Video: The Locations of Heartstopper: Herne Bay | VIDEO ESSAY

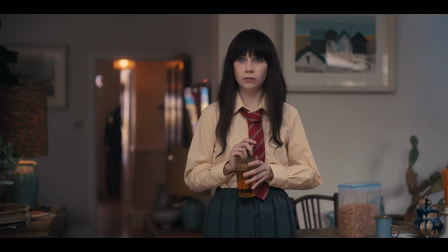(4:22)
It's much more open, but in a way that makes Charlie seem small.
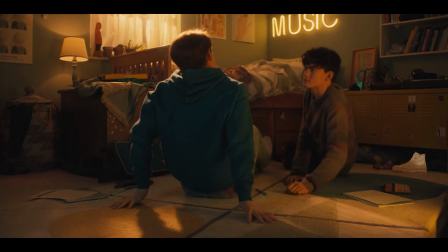(4:28)
Charlie's bedroom, however, is full of personality. It showcases the inner confidence that Alice Oseman speaks about in his character.
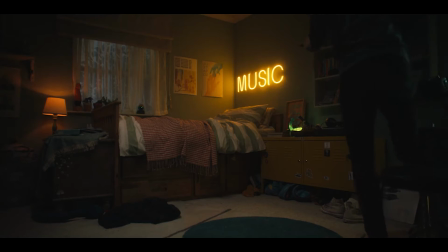(4:36)
This trait is something that only Charlie's friends see. His bedroom expresses his personality more confidently than he may feel he's able to at school.
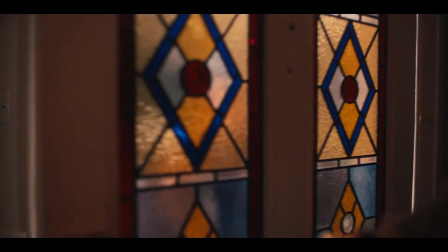(4:46)
Each of these elements contribute to the heartwarming tone of the show and reveal Charlie's inner world.
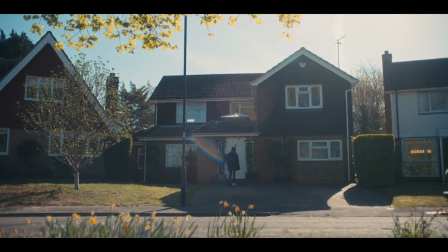(4:53)
Nick's neighborhood is much more modern in style, which has its own sense of familiarity and comfort.
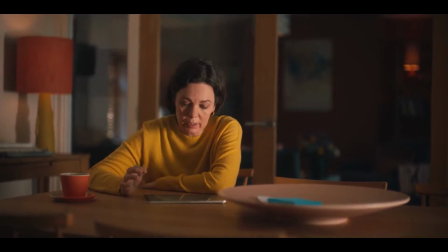(4:58)
It also feels very sturdy, stable, and bright, like Nick, compared to the Victorian-style houses in Charlie's neighborhood. Do I?
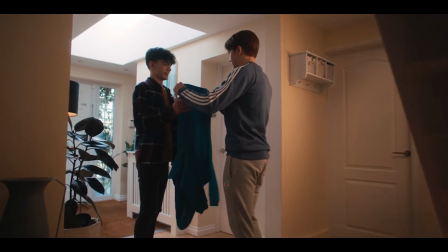(5:05)
The rest of the house is very colorful and welcoming, which gives us a good idea of the atmosphere that influences Nick's character.
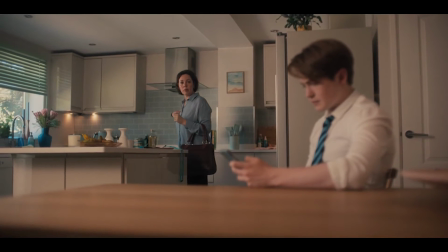(5:14)
The space is more open physically than Charlie's house.
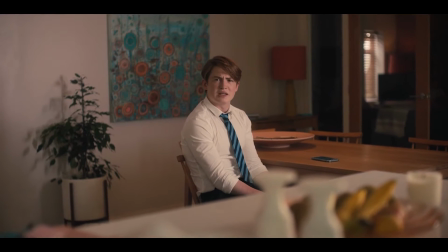(5:17)
This allows more room for Nick to be more open emotionally with his mom in the scene where he gets her advice about his date with Imogen,
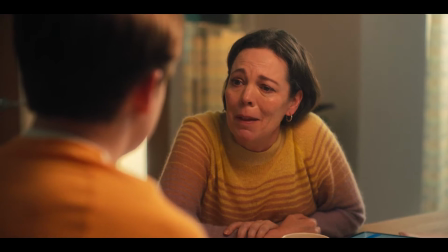(5:24)
and when he eventually comes out to her.
Oh, I love you.
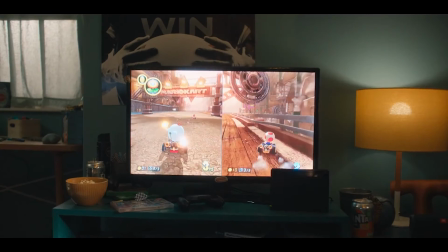(5:29)
His bedroom in the second episode shows us what Nick knows about himself and how he defines himself.
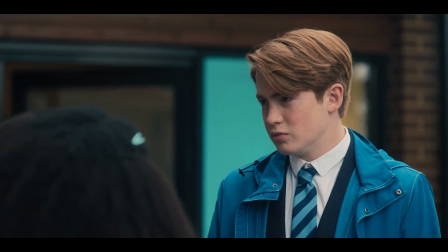(5:34)
He's the rugby king. He's straightforward.
Definitely gay.
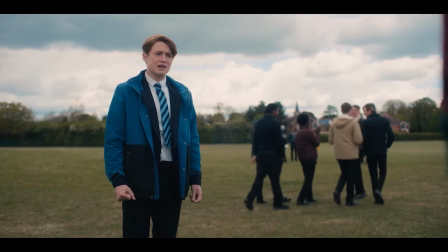(5:39)
And he's humble.
Can I have the ball But back? we don't see a lot of nuance to that.
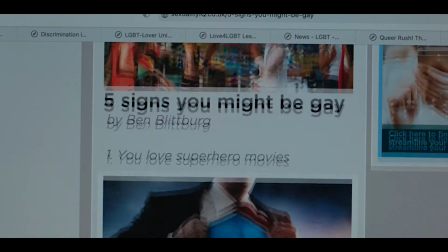(5:42)
Throughout the show, we watch him grow and question not only his sexuality, but who he is as a person versus who he becomes when he's around certain people.
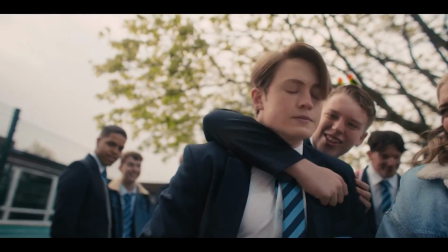(5:52)
I wonder if next time we see Nick's bedroom, we'll see his character growth reflected there more.
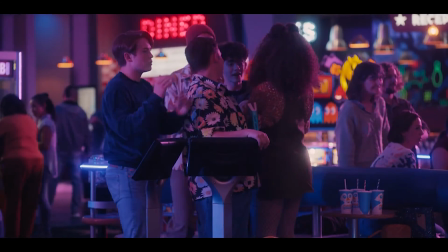(5:59)
One of the more obscure locations they filmed in was Hollywood Bowl.
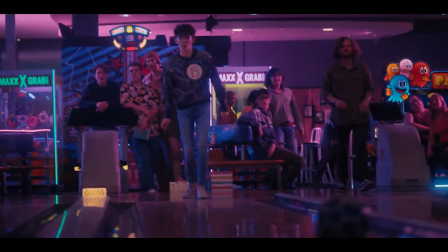(6:04)
This location was actually filmed in High Wycombe, which is not even remotely in Kent, let alone Herne Bay.
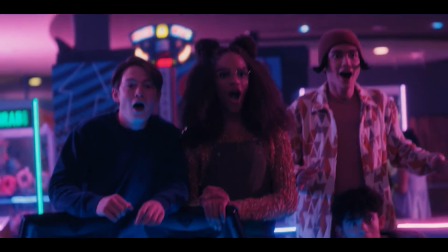(6:12)
And since I'm specifically focusing on Herne Bay, I unfortunately have to skip this one.
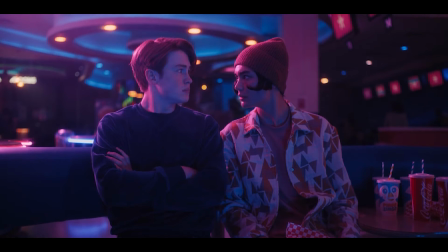(6:17)
Though I am just obsessed with this shot right here. So I'm just gonna keep talking so that I have an excuse to have it in. I mean, come on, there's so much to look at.
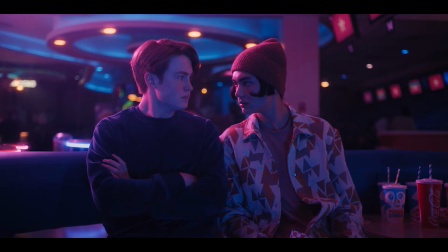(6:29)
The bisexual lighting, the softness of the background, and that circular thing on the ceiling. It's almost like they were trying to give Nick a halo, which I think is just brilliant for this specific conversation with Tao.
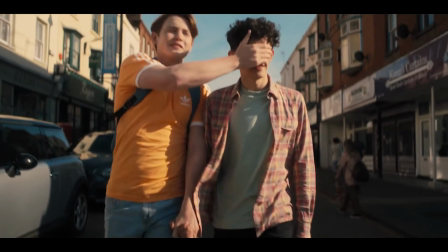(6:43)
Anyway, lastly, I want to talk about my favorite location in Herne Bay.
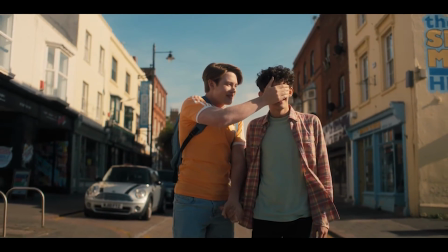(6:49)
At the very end of the last episode, we get a wonderful montage and a few scenes at the town center, the pier, and the beach.
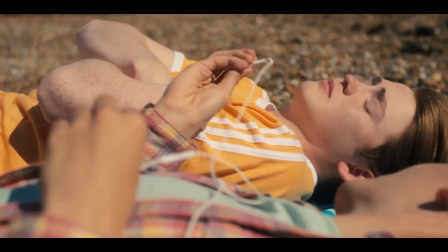(6:58)
This is the truest visualization of queer joy that this story is meant to convey.
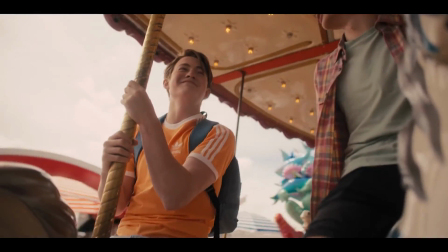(7:05)
The fun and childlike wonder of the pier allows Nick and Charlie the freedom to be in love and be fully themselves without the judgment of their peers.
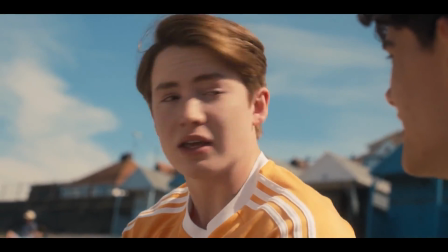(7:15)
The beach is where everything falls into place.
I'm definitely bisexual.
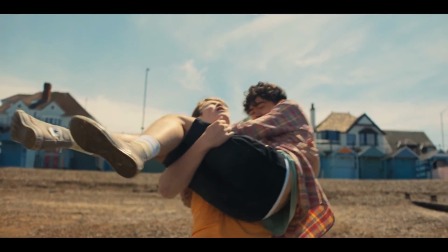(7:19)
Nick has fully come to terms with his sexuality. He and Charlie make their relationship official, and they decide to start telling more people about it.
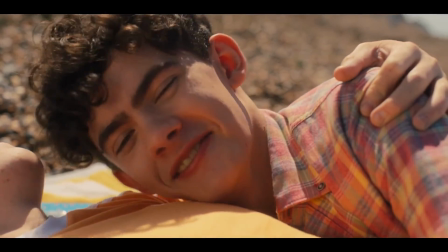(7:28)
This is truly the happiest they've ever been.
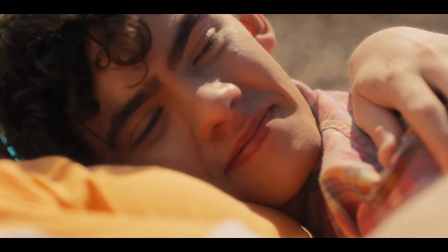(7:32)
I like to think that the sea and the open horizon in front of them represents their future together, full of hope and possibility.
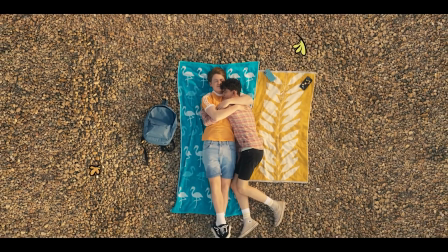(7:43)
Herne Bay serves the story of Heartstopper in many ways.
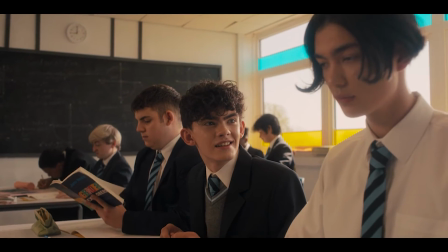(7:47)
In a practical sense, it already contained the most prominent locations that were featured in Alice Oseman's graphic novels.
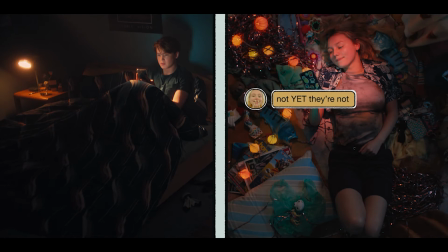(7:54)
They even had the ability to build multiple sets in the high school.
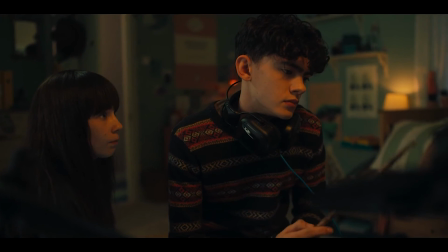(7:59)
It also adds to the tone, provides insight into the characters and their lives beyond the script, and brings character in itself to the show.
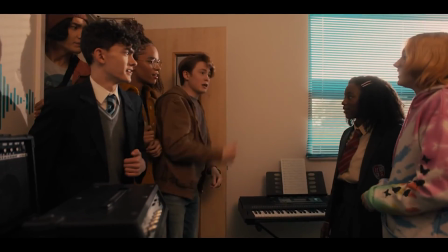(8:09)
This small town provides a sense of closeness and unity that we can also see develop in the characters of Heartstopper,
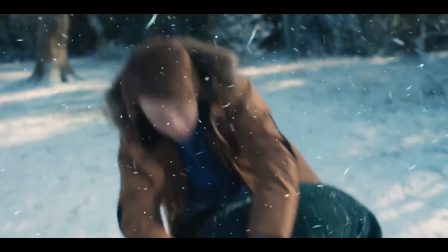(8:16)
which is one of many symbols that can be seen through more specific locations like the beach.
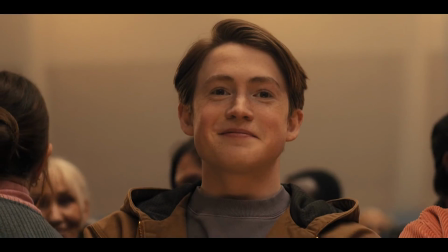(8:23)
Now I hope you can see why I've been so enamored with where they decided to film Heartstopper.
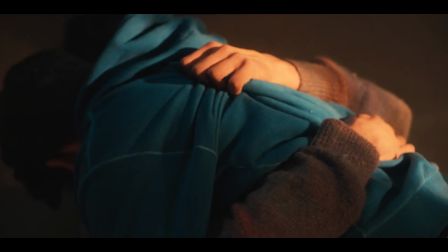(8:28)
I can't wait to see where they go in Season 2.